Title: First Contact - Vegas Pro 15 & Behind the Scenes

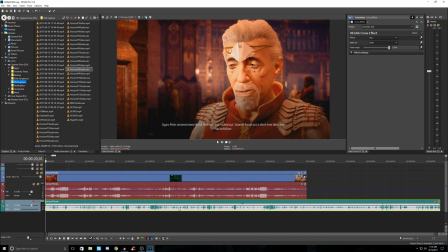499s
Like, if I want this to be a cinematic presentation, listening to me talk to the chat about something unrelated probably isn't going to help with that. So always separate your commentary from the gameplay. But we're going to go ahead and delete this track.
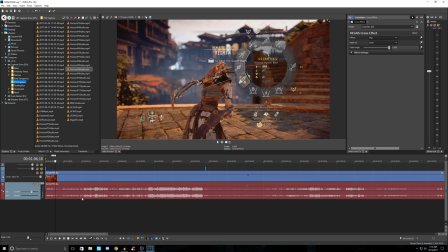514s
Don't need it. And for the sake of this video as well, I will only be using a couple of tracks here. Vegas Pro, I think you can use something like 200 tracks. When I'm messing with one camera, I generally stick to the two tracks, for the one for video, one for audio.
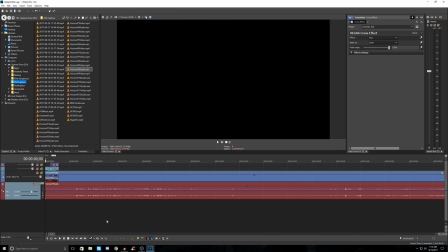532s
This up here is my my logo sting, which is just an image file.
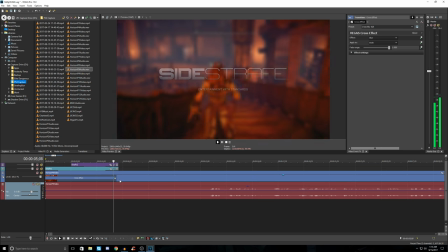538s
And then I blur it in using a Vegas transition. So let's get started.
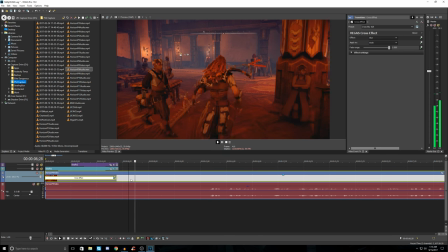544s
Aloy is coming down the stairs here. And I think we're going to start with her talking to this gentleman.
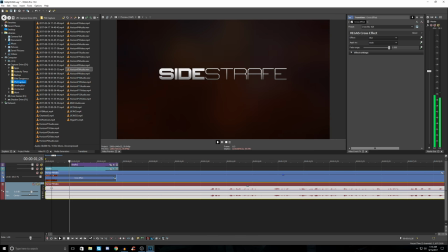552s
And we're just going to keep it as a basic intro, her in this tavern.
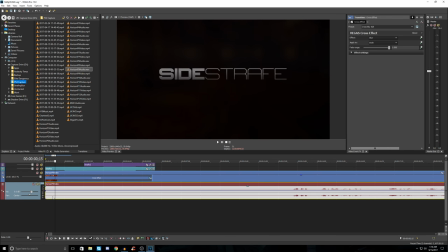559s
I think that works. Going to fade in some audio. If you go to the beginning of the audio track, you can see the mouse cursor changes. You can just simply drag to create a fade in.
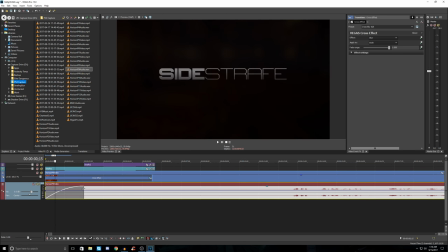572s
You can also change the type of fade in that you get. If you click here again on the border, now that we've dragged it, you can see these different types of fade ins here.
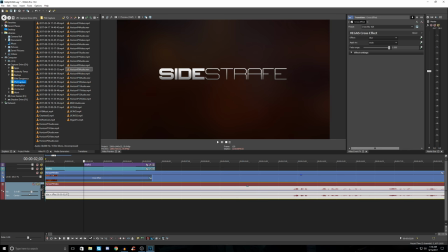580s
So right click on the border for that. Obviously, if you're at the beginning. Again. In there. So we'll just do something simple like that. And now we have a gradual fade in.
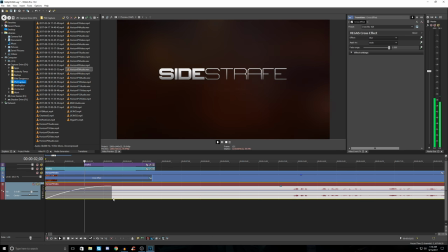597s
You can drag it to make it a little bit more intense. You can also do that with the keyframing, like I was showing you.
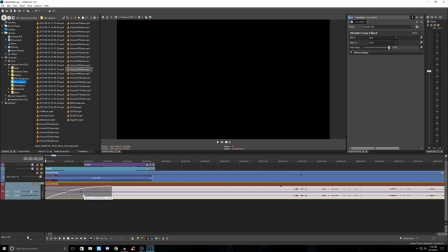603s
So the keyframe starts here at 0 decibels, and then you can bring that down if you wanted to do something like that instead. So again, just reset all for now. Keep it simple.
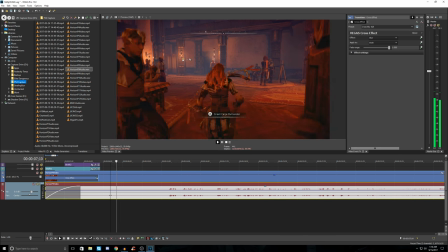614s
And that's her running down, giving you an idea of how we're starting things out.
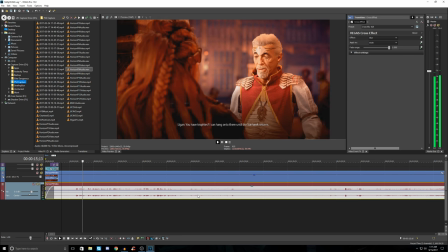622s You have trophies? I can hang on to them until...
Okay, so we know that she's going to be talking to him for a while. We'll leave all that in because it's story related.
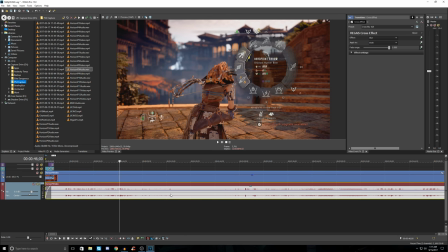631s
And you can use your mouse cursor to click anywhere to kind of scrub through this, or you can use your arrow keys if you want a little bit more precision.
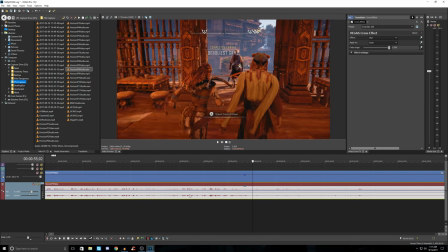639s
She is going to go through this door and what happens next.
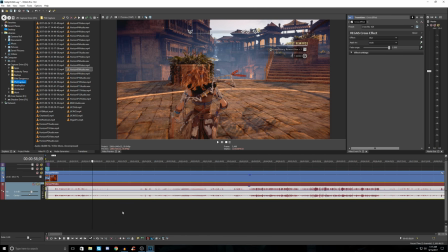644s
So, and then the more you zoom out, I'm zooming with scroll wheel, no key combo, just scroll wheel.
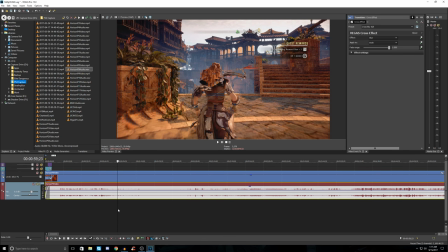649s
And when you scroll out more, zoomed out, you get a faster scrub.
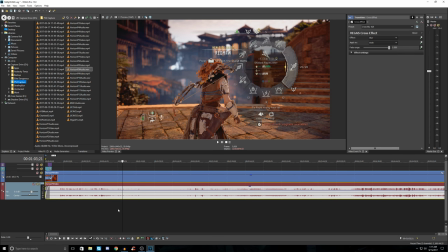654s
Looks like I did some crafting here, which really isn't that interesting.
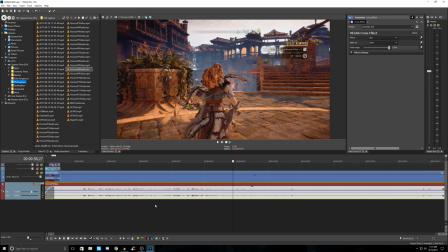658s
So for the sake of making a cinematic adventure, we want to get rid of anything that would be considered fluff.
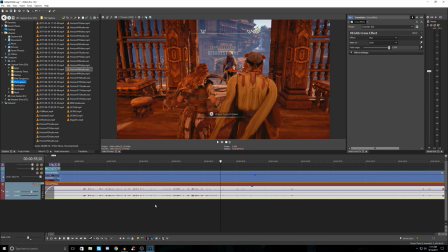665s
Inventory time, menu time, loading screen, stuff like that, I don't want.
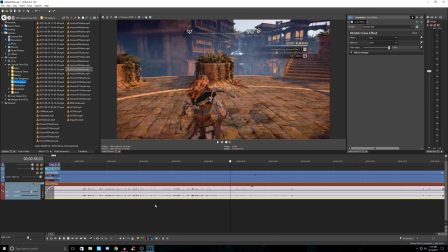670s
So I'm going to probably create a transition somewhere around here before I even start crafting.
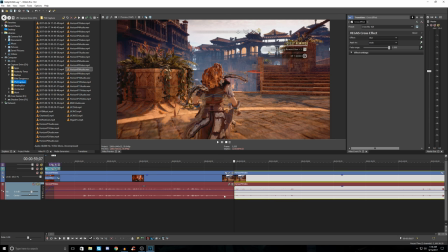677s
I'm going to hit S to split.
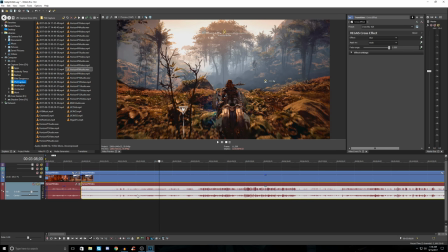682s
And now I'm going to start just scanning around for something that seems a bit more exciting. What do we have going on here?
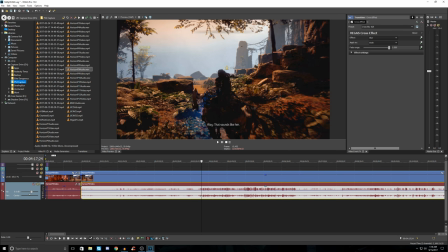688s
So this is an additional quest. Again, if you haven't seen the playthrough, spoiler warning. Okay, so I think what we're going to do is maybe get into some travel time here.
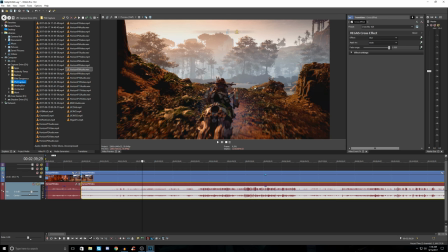704s
And so I'm just going to drag this over here.
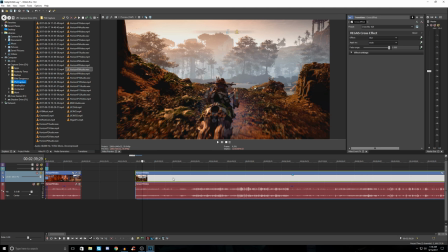707s
I'm going to go ahead and turn off that audio level bar there because I don't need to see that.
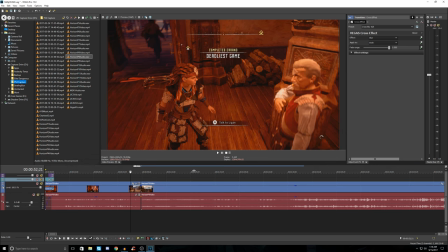714s
And also I can, you know, I can continue to drag this stuff around since I'm not using the extra space.
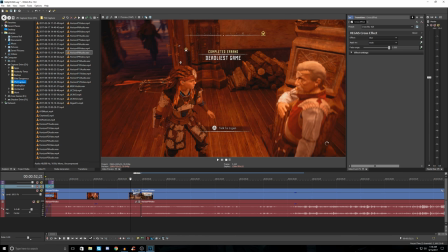720s
I can have more visibility here if I want. Again, a lot more of this is customizable with Pro 15 compared to the older versions.
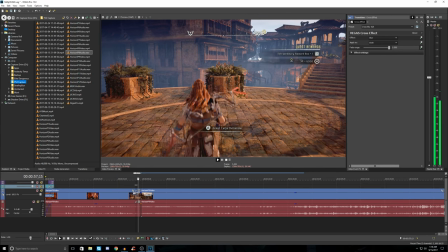727s
So anyway, so we've made our cut there, but we don't want to just leave it as a cut, right?
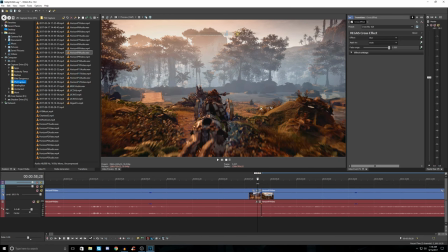734s
Because, well, you end up with that, and that's too abrupt.
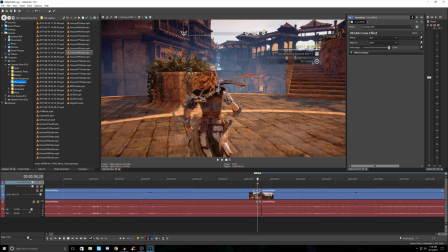737s
The only time you ever want to do a cut like that is if you're going from different cameras, camera to camera, cut, cut, cut, right? That's the only time.